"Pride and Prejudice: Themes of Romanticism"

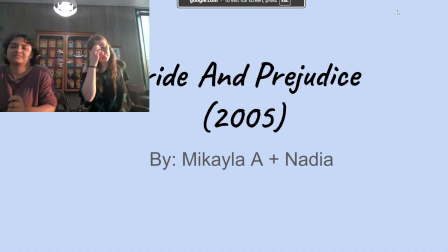0:00 Okay, today we're talking about the 2005 Pride and Prejudice and the themes, well, the overall themes of Romanticism.
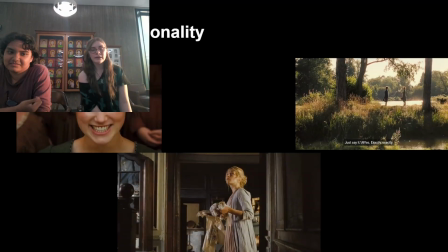0:08 So, I wanted to start with the character's personality and some scenes that show that. Um, and so the first scene here is it shows Elizabeth's
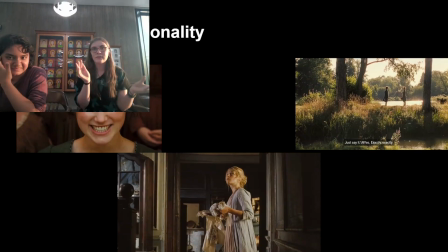0:22 personality by the whole room being quiet and in this sense of unease with the diegetic sound being cut off. There's no music playing at this point after Mr. Darcy and Mr. Bingley go to the front of the room, and she laughs,
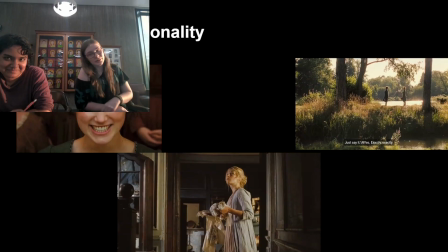0:36 showing her personality of not taking many things seriously. And she's very cheeky. She's not like the other girls. She's a trope we actually see often in like all kinds of media. So it's interesting that this was seen in Jane Austen's novel, which is like over 100 years old or something.
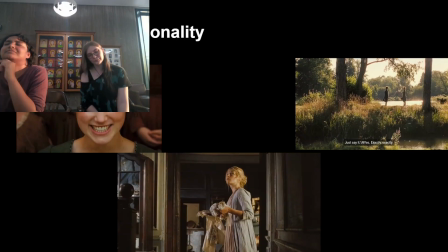0:56 I think. Maybe. Okay, and then I guess going in order, the next scene, well, the first scene in the movie, but the next scene I have on this slideshow is it's the scene where the camera moves through the house and it shows a bunch of the characters
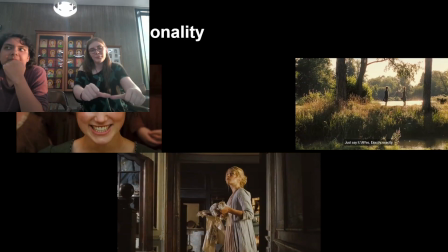1:13 personalities that. It's like a follow through camera, like, and I think it's a handheld camera, so it's a little shaky. Anything to add to that part? It's going through all the family members, like all their hustle bustle, their relations,
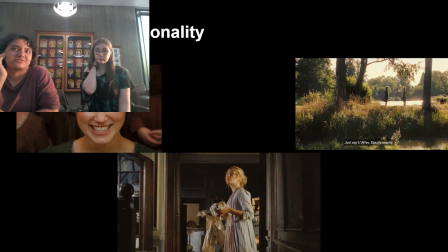1:30 like how they interact with other characters, like the sisters just being goofy with each other and whatnot. And it's definitely a glimpse into the characters' inside lives.
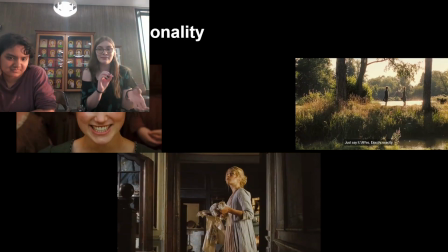1:42 And it also shows the love they have for each other, and that kind of ties into the romanticism theme, because it's not always about romantic love, it can be about platonic love. And then this last scene I have up here is Mr. Darcy and Mr. Bingley, sorry, Mr. Bingley, and it shows, first off,
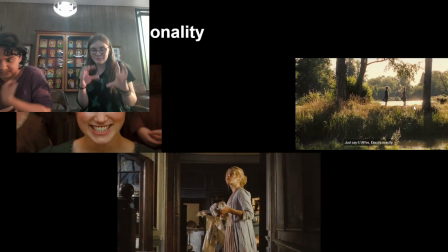2:02 the scene is Mr. Bingley and Mr. Darcy trying to plan out how Mr. Bingley is going to oppose to Jane after a massive argument they had or situation they had. And this scene shows their characters because Mr. Darcy is, oh my god, dealing with um
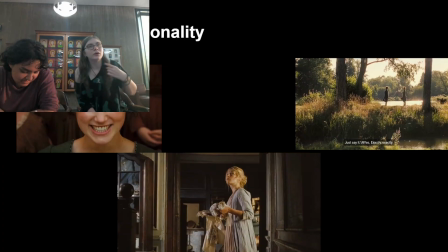2:21 Mr. Bingley's whole kerfuffle and trying to help him out. And Mr. Darcy isn't like being mad at him, he's genuinely helping him. It helps grow both their characters. We see how in love Mr. Bingley is and how Mr. Darcy isn't a complete um piece of garbage and he was.
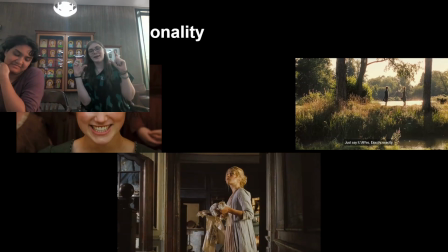2:39 And the scene, like it's like far away, it goes closer and it's like bang. Yeah, like two sides of the same coin. Their characters. Mr. Bingley's not a complete oaf or a doof, and Mr. Darcy's not a complete asshole. Yeah. Next slide.
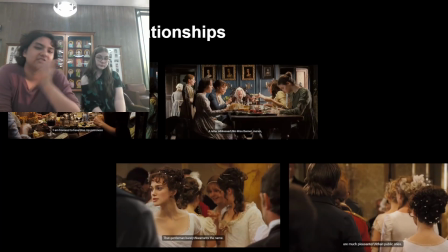2:58 So this screenshot is when they're having dinner with Mr. Collins, and you can see that the tension is definitely there. They're very tense. They're very coordinated with their movements. They're not like reaching out, doing all that as they would with the family when they're just alone by themselves.
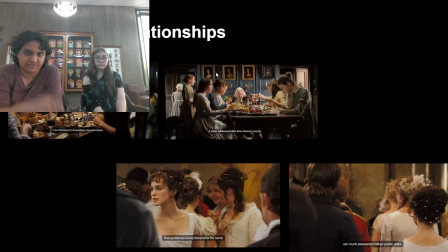3:17 Like they're very definitely more comfortable here. And the mood in both of these, even though they're at the same place, like at the dinner table, the mood is definitely different because the mood with Mr. Collins is that they want his
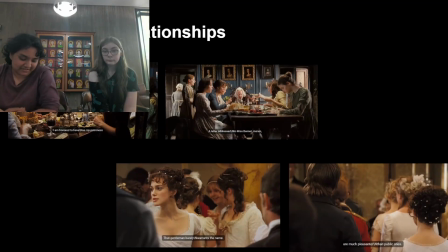3:31 like he is a guest and they want his approval, I guess, but he's very haughty and uptight, so they kind of act the same way around him to like accommodate his weirdness. Yeah, also the camera in this scene, it's like in this shot, it's more impressive.
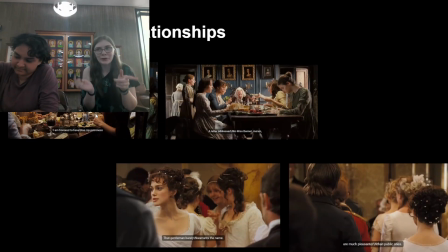3:50 It's up close. I'm pretty sure, if I remember correctly from the family scene version of the scene, it is more far away and maybe it zooms in at some points, but it starts off far away and it still feels light and airy. Also the colors, it's darker here. I think it's a good time of day, but also it helps set the mood, like it's dimmer, it's not as happy.